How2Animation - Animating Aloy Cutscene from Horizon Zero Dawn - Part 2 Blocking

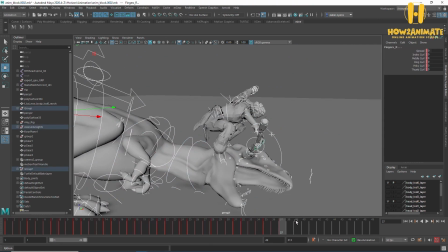Okay. So super rough, but I just want to get an idea of where it's going.
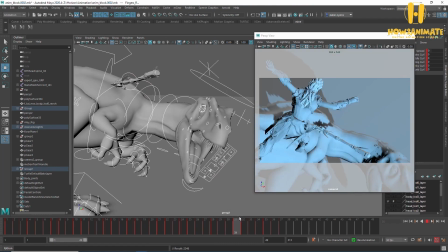So jumps up onto the back. She then tears out the spear,
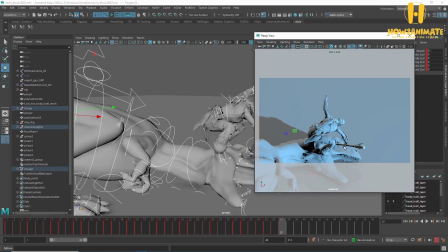jumps, lands on him, in which case the camera
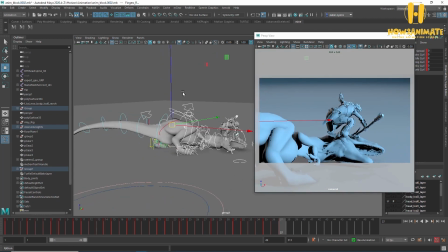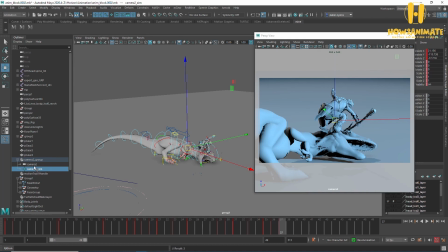I really want to swing the camera around, because what I want him to do is basically
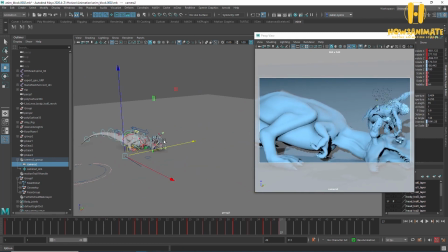be twitching and still sort of moving about even after he's been stabbed.
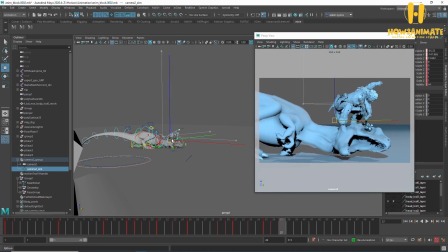So I kind of want to bring the camera around this way.
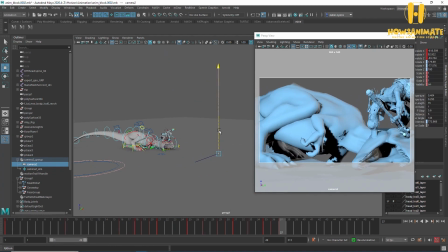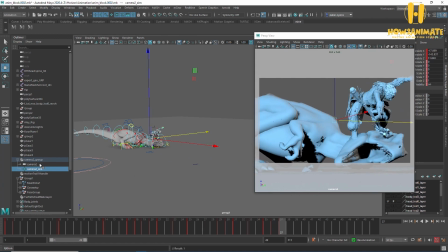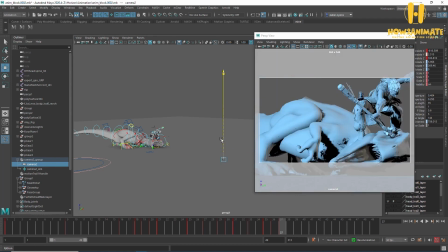Just to kind of show all that body stuff off.
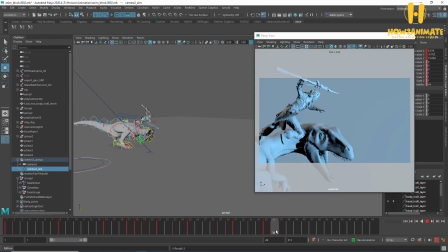Something like that.
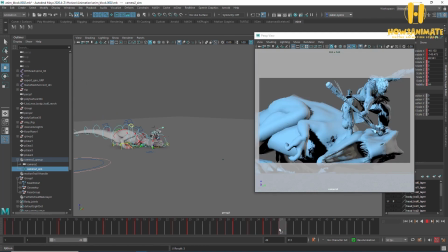I see a massive change here, so all this needs is going to need filling in as she stabs him, and then probably jumps off.
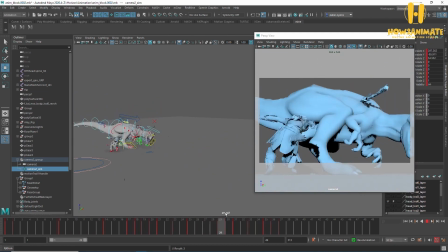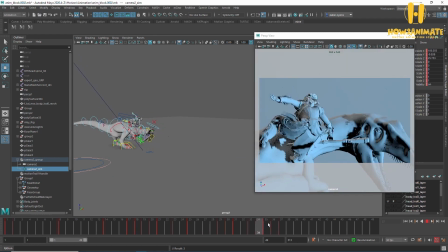Okay, I can kind of see how that's going to work.
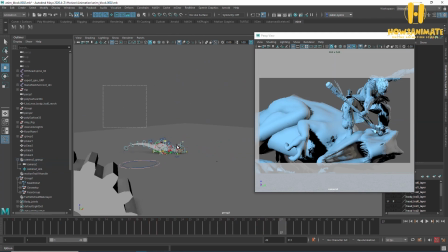Cool, alright. What I'll do now is start breaking this down and filling in these gaps just to make sure.
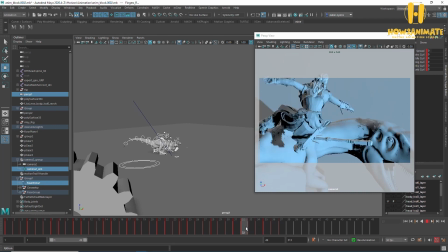So we've got her jumping onto the back here.
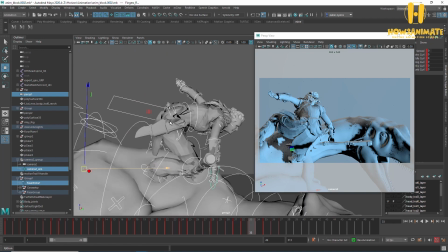So what I'm going to do is make this a bit more of a down position. I want her to really sort of land on his back and
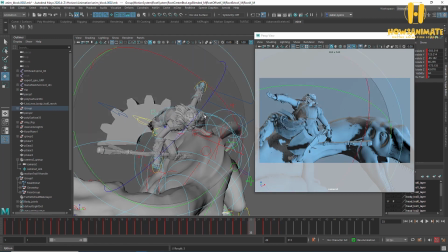push some weight into him to make him then come down as well.
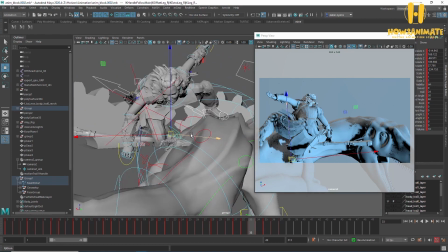So we'll just add this as a frame. This is probably going to be easier to do once I have a few more frames during the timing pass,
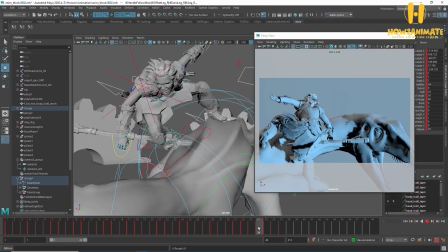but a little low position there, and then he's going to kind of recover pretty easy because he's a lot bigger, but there'll still be a tiny downward force there applied to him. Alright, she's going to grab the spear here.
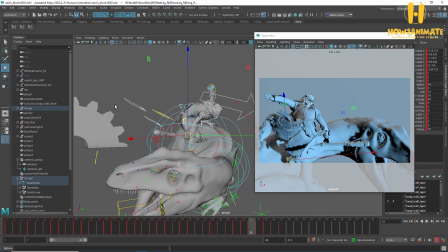So from here to here I need to work out how to kind of rip that spear out.
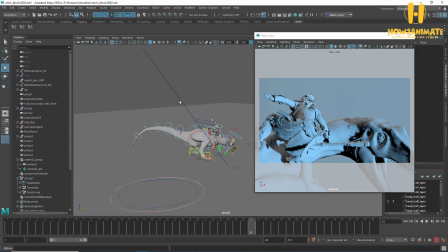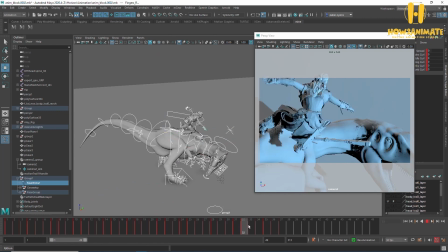So I'm going to break it down between here and here.
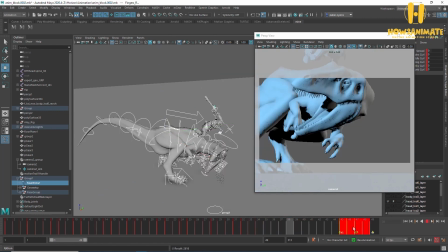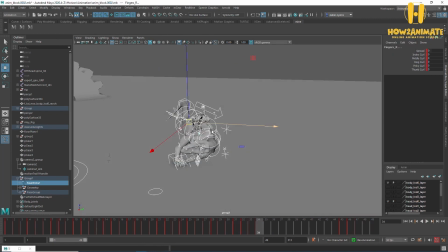Let's ignore the camera for now.
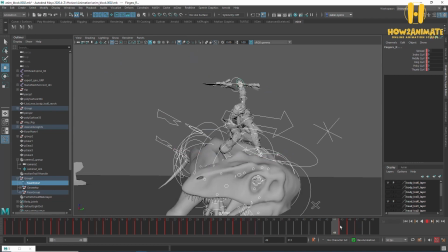Okay, because we're ripping the spear out, we basically need to favour this side. If we go in the middle, it's going to be too quick. What you want is that kind of that slow build up and then that quick release. Okay, so therefore you favour your breakdown on this side to kind of achieve that.
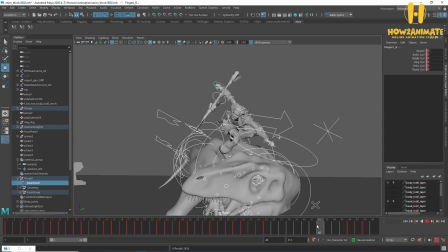So it'll be something like 38. And obviously we don't want to let Maya decide all this stuff as well. So what I'll do is actually take another one around about here. So we have a quick section where she pulls out here, but then an ease out at the end of it.
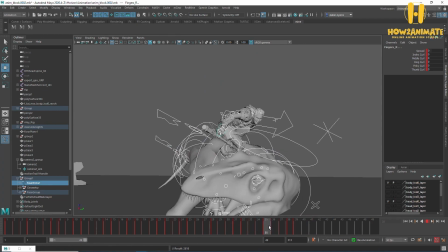Right, move everything back across to ones. Okay, and just reshape this.
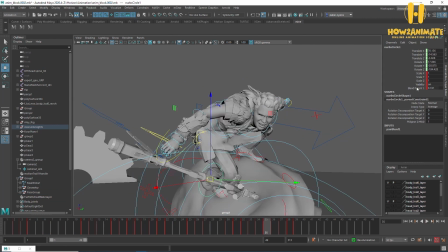So, I'll turn the blend parent on at this point.
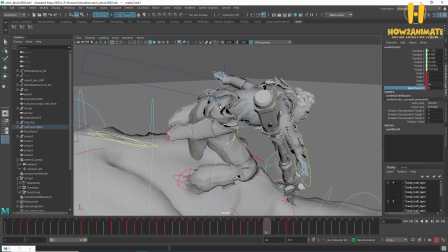Alright, so we basically want to get her body twisting before the actual spear comes out as well.
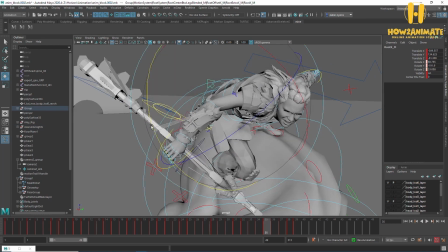Yeah, in a similar way you do a punch and lead with the body. I'm going to lead with the body here, but then delay the arm actually coming through.